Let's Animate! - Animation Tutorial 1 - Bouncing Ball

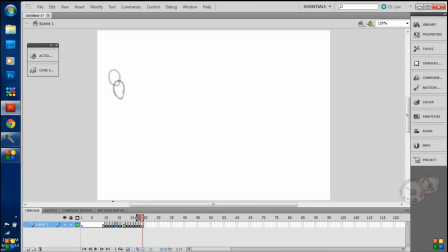[4:32]
Now you see it doesn't look as sharp as it did a few seconds ago because I extended the keyframes. By doing that, I just just like hold it and pull. Just making the keyframe one keyframe longer. It gives it a little more time to breathe.
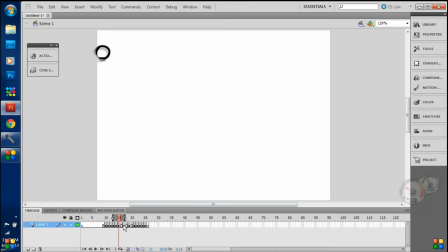[4:51]
It's not as tight, You don't want to make it too much though. Yeah, that's probably better.
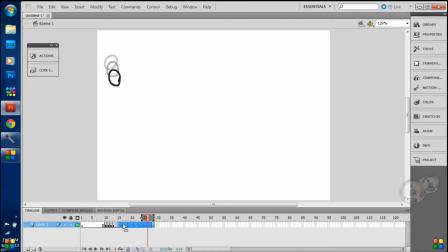Ha, just kidding. Alright, let's keep going. So as it's going down, the faster it goes, the stretchier it gets. The more you stretch it, the more you pull it.
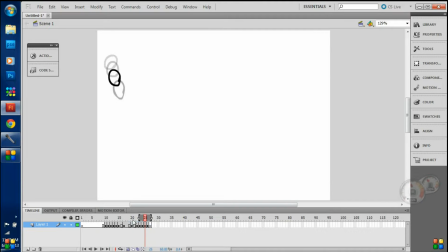[5:25]
Because the more you, as you pull it, and as faster as you go, it's going to give the viewer the effect you want it to be. You want to give it the effect of falling. I don't know if I'm making myself clear, but I'm not. I'm probably not.
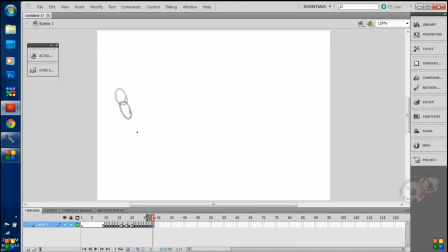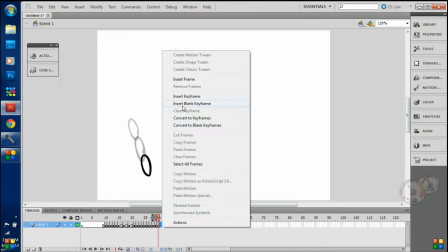[5:55]
And as you guys can probably tell, I'm not really the best, but I'm giving it my best shot right now.
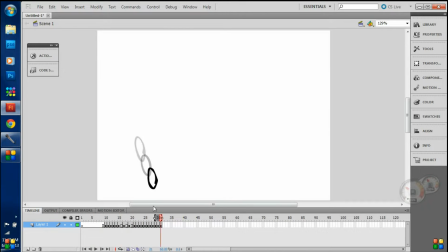[6:05]
Also, because of timing, I can't make these videos too long. It starts out slow, then as it starts going down, it starts going faster. And that is exactly what you want.
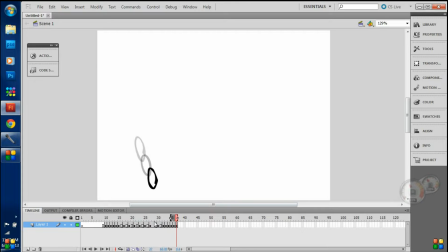[6:26]
Now, when it reaches the bottom, I'll just make a line here, line of reference for the ground. Probably in front. So as it touches the ground,
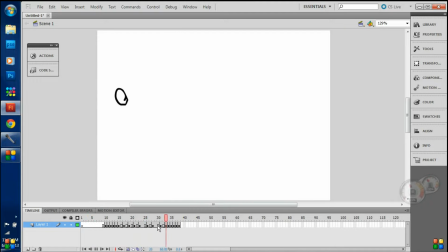[6:43]
you want to squish it, give it the effect like it was some sort of rubber ball or like butter. So sort of like this. Well, it's just touching the ground, so don't make it so dramatic.
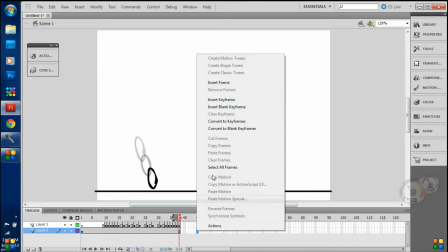[7:00]
Probably skip a frame.
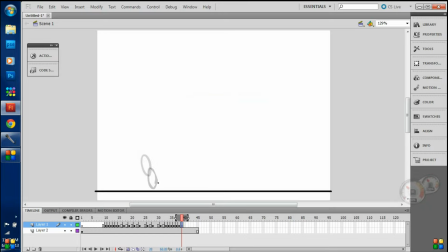[7:05]
Just like stretch it like butter on a bread, on toast. The least thing you should be worrying about right now is how it looks. It's whatever you animate is never gonna look as what you want it to look like.
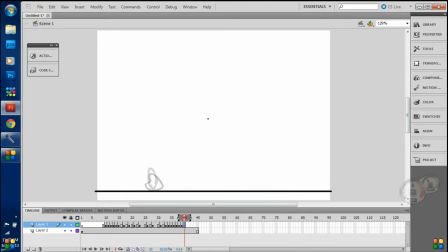[7:22]
You know, it's just it's like magic. Then when it reaches that bottom part, as you can tell, it's like squished. You're gonna start moving a different direction. Same way you fell, but start somewhat moving it towards that direction.
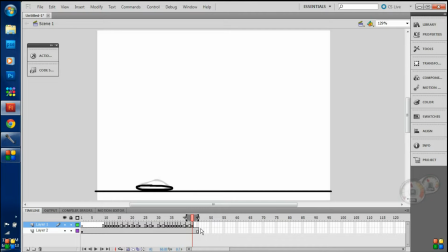[7:43]
Because remember, balls bounce, so it's gonna start going up. Now look how I'm skipping frames. Sometimes I'm like making each keyframe 2 or 3, because you're not always gonna animate every single frame. Maybe later on in the future when we get better at this, but not for now.
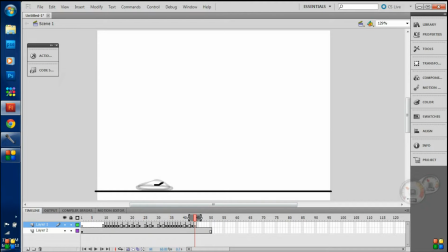[8:04]
Let's see. Probably make that one at the bottom. Oh, look at that.
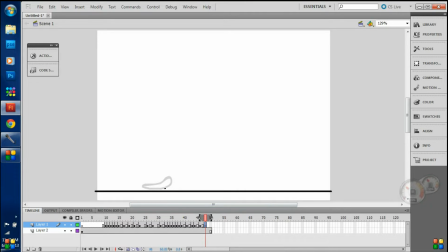[8:22]
Now, this is the tricky part. When you get off the ground, you have to make it morph into some sort of spherical object again. It looks like clay right now. Play-Doh, or clay, yeah. So, stretch it. Give it that circular at the end, like some sort of boot. That looks like a boot, actually.